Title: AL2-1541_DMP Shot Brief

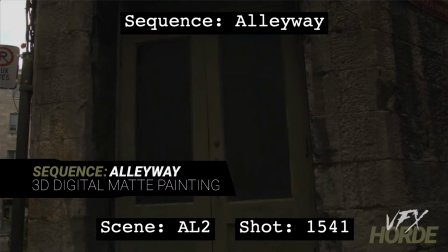[0:03]
This is Garrett Fry, the 3D digital map painting sequence lead for the alleyway sequence, and we're taking a look at shot 1541. So let's go ahead and play that shot.
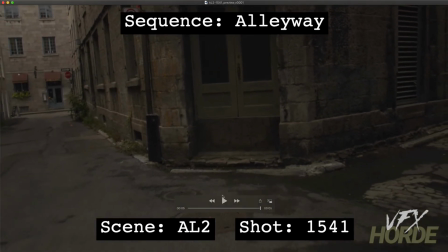[0:15]
So you can see we're starting in on this doorway and we're backing out and to see what is below.
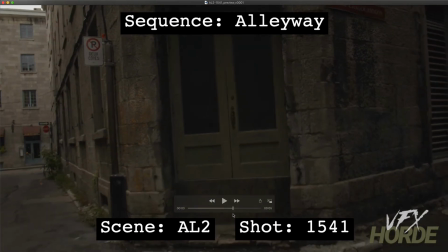[0:23]
And so this is kind of this is a one-off shot. It's not associated with any of the other alleyway shots.
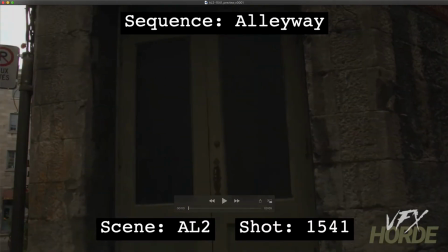[0:31]
And for this shot, we're actually going to treat this window a bit differently. So in this shot, in the other shots, we're going to say that it's a distant light that's on and it's kind of blurred.
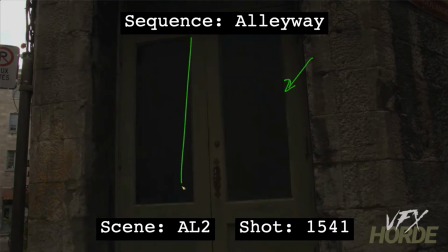[0:46]
This, we're actually turning the lights on in here. So we're going to want to take these windows and replace them with something that we can see through. But it has to be done in a way that it's not like we're not seeing like a scene back there.
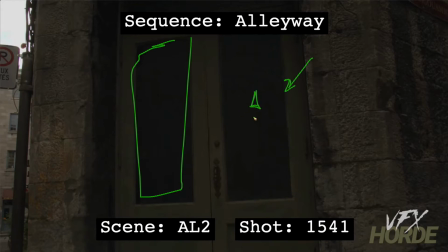[1:00]
It's not like, it's not like we put a little light that's shining onto a table or or something like that that's really obvious that is contrived and staged. It has to feel natural, and so some of the elements in that window can be kind of abstract,
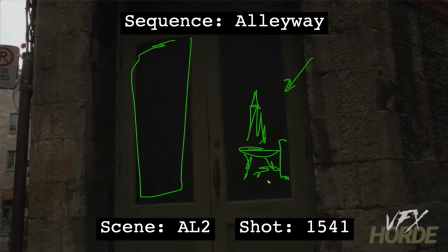[1:19]
if that makes sense, because you're going to see like part of a chair here and part of a window here, and make sure that you're following the perspective of the shot.
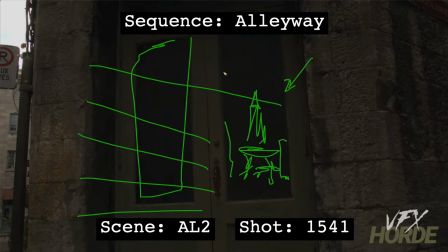[1:31]
So like when you are putting things in there, that it does align with the perspective and that you're not like here where I put a table, that's not where the floor is going to be. The floor is going to be like way down here.
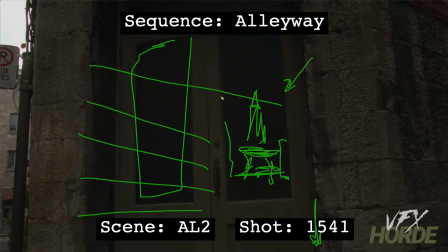[1:43]
So make sure that you adhere to all of those things as you're building out these windows. And when we get going to the bottom of this shot,
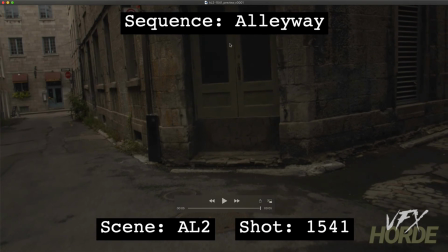[1:58]
what we're going to be doing is we're going to be leading the eye down. And so with this shot, so we need to give the viewer something to look at down here at the point of the shot.
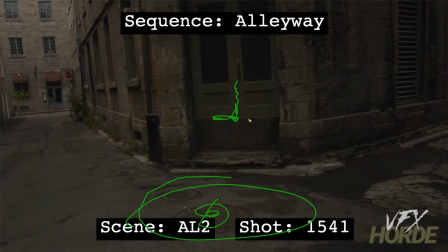[2:10]
So we can have some kind of like dripping grime maybe through here that's kind of coming out and then pooling over here at the bottom with some trash and things through here.
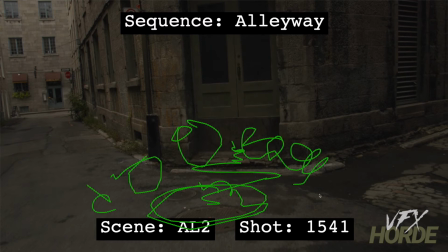[2:26]
So this is a cool opportunity for you to be creative and really design this shot so that to justify this camera move going down here. Right now, there's nothing really that justifies this camera move because it's not looking at anything. So you're creating the thing that needs to be looked at.
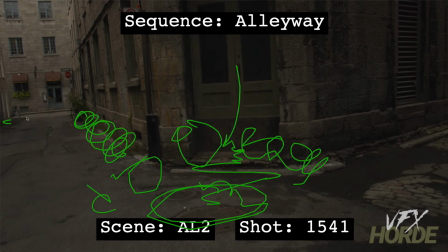[2:45]
Also, create, having some garbage out here and these little pieces. Like I said, for this shot, it's not connected to the other shots, so you don't need to be worried about its continuity.
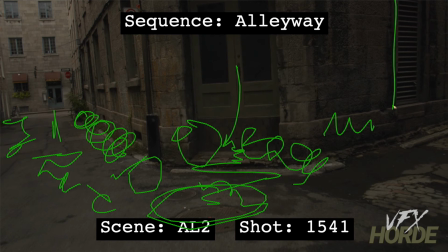[2:58]
Of course, any kind of grime. One thing that you will need to change that has continuity is this doorway here, because that's a permanent fixture and it's not going to change.
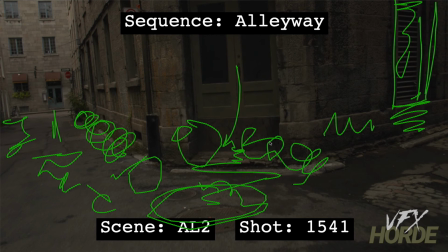[3:10]
Although the trash and things can change because it's a different day, it's a different month, it's a different year that we're returning back to this location. So and then just make sure that everything is done really subtly and that you're integrating and making everything look really tight,
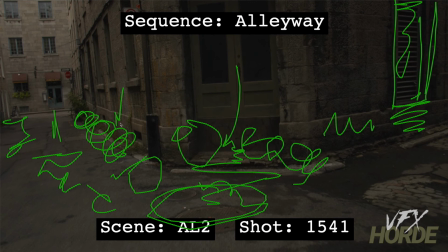[3:29]
because we don't want our eye to be drawn to like one piece of trash that's just a little bit off and it's a bit brighter than everything else. So just make sure everything integrates well.
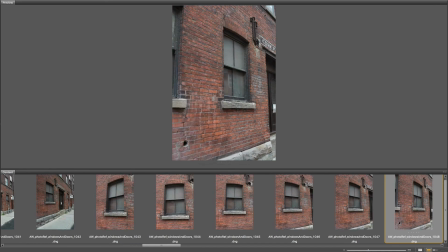[3:41]
With over 4 gigs of image reference in the library, there's a lot to go through before you get started in the sequence.
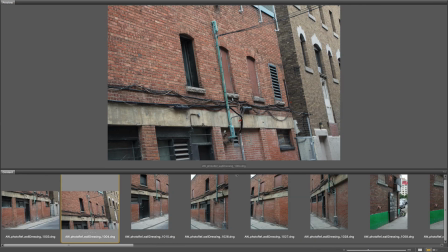[3:48]
Make sure you play around and experiment with the photography before you commit yourself to the work on the final matte painting.
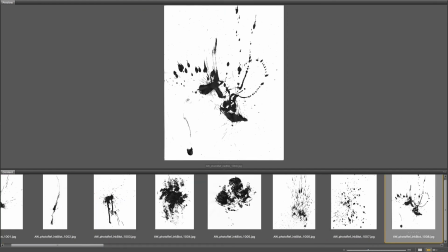[3:54]
All the images are camera raw, so you have a lot of range to play with.
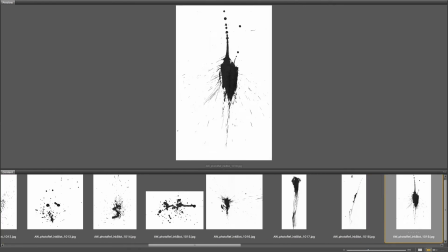[3:58]
Good luck.